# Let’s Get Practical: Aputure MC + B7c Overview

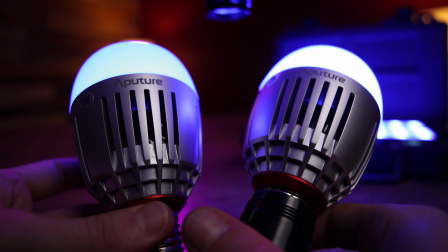4:01 So the main use for these is decently self explanatory, it's to replace an existing bulb that's affecting the lighting of the scene,
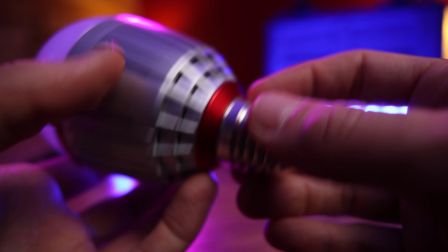4:07 a lot of the times a practical light within the frame, so you just have much greater control over its intensity or color.
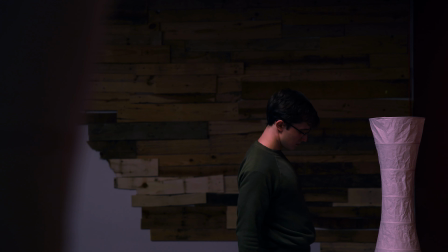4:15 In this very basic demonstration, notice how in the first shot I flick on these overhead lights,
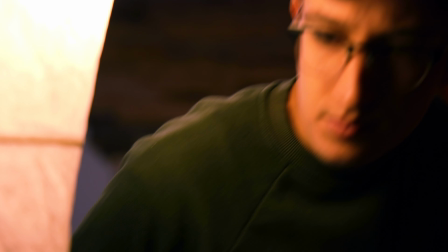4:21 then two practical lamps, where I then sit down and read by the lamplight, which would be a practical key light in this case.
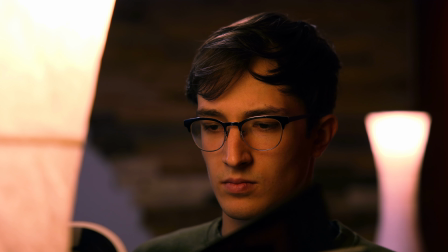4:28 That shot looked okay, but in the next shot, instead of using those house overheads,
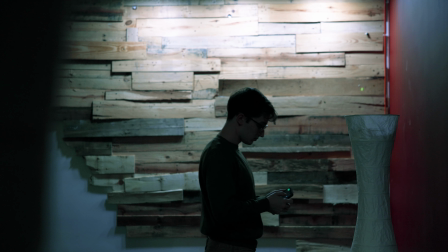4:33 I got three of those MC light panels attached via magnet to the very edge of the ceiling where it meets the wall,
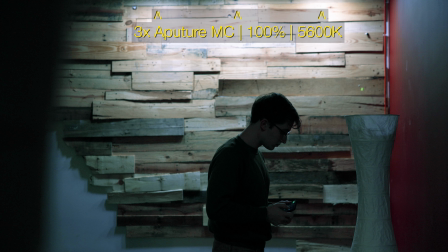4:39 put them on full power, and balance them to daylight 5600K.
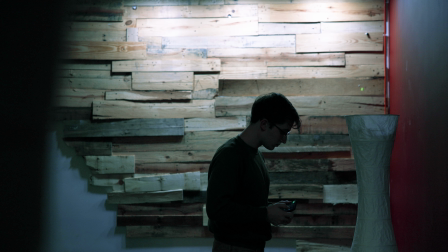4:44 And this is revealing the texture of this wooden wall a whole lot more than the last shot, giving the frame a certain contrast in that way.
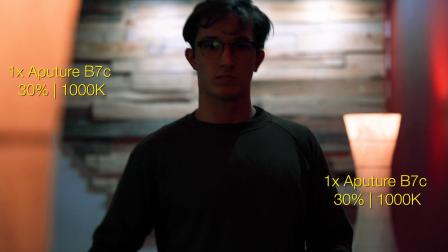4:52 And here in these lamps I go and turn on, I've replaced the bulb in each with a B7C bulb and made them considerably dimmer than the
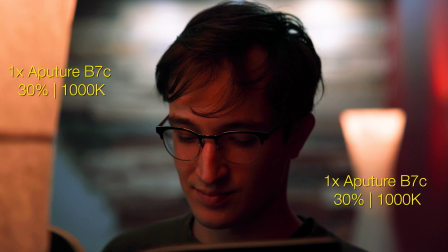5:00 old bulbs and cranked them way to the extended tungsten range around 1000 Kelvin,
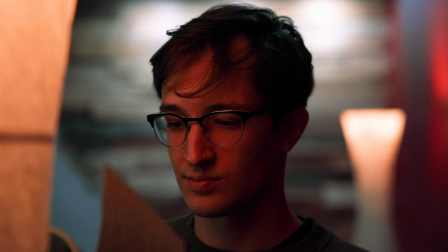5:05 basically red. So against the cool white background, now the frame has some natural color contrast going on too for a more interesting look.
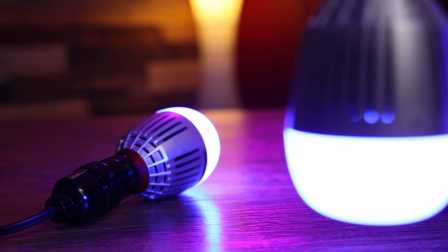5:13 So with the use of just a few of these small LED fixtures from Aputure,
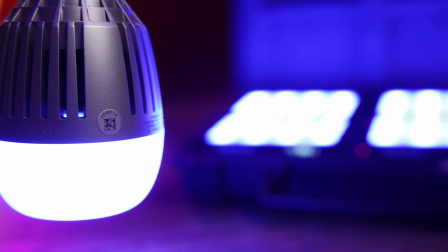5:17 I was able to have way more control over a shot that heavily relied on practical lighting. All right, so that's pretty much going to wrap up this video. I said it was going to be a quick one, overviewing this B7C accent bulb and also these awesome MC LED soft panels. So as always, if you have any questions about either of these products or you own these products or use them frequently, I want to hear about how you put them to use in your film or video making setting. So drop a comment in the comment section below and we'll start a discussion. Also, if you happen to like this video, hit it with the thumbs up button down below to let me know you liked it. And if you're not already, subscribe to the channel. And that way you'll be in the loop whenever we post new content, which is every week. So take care and we'll see you in the next one.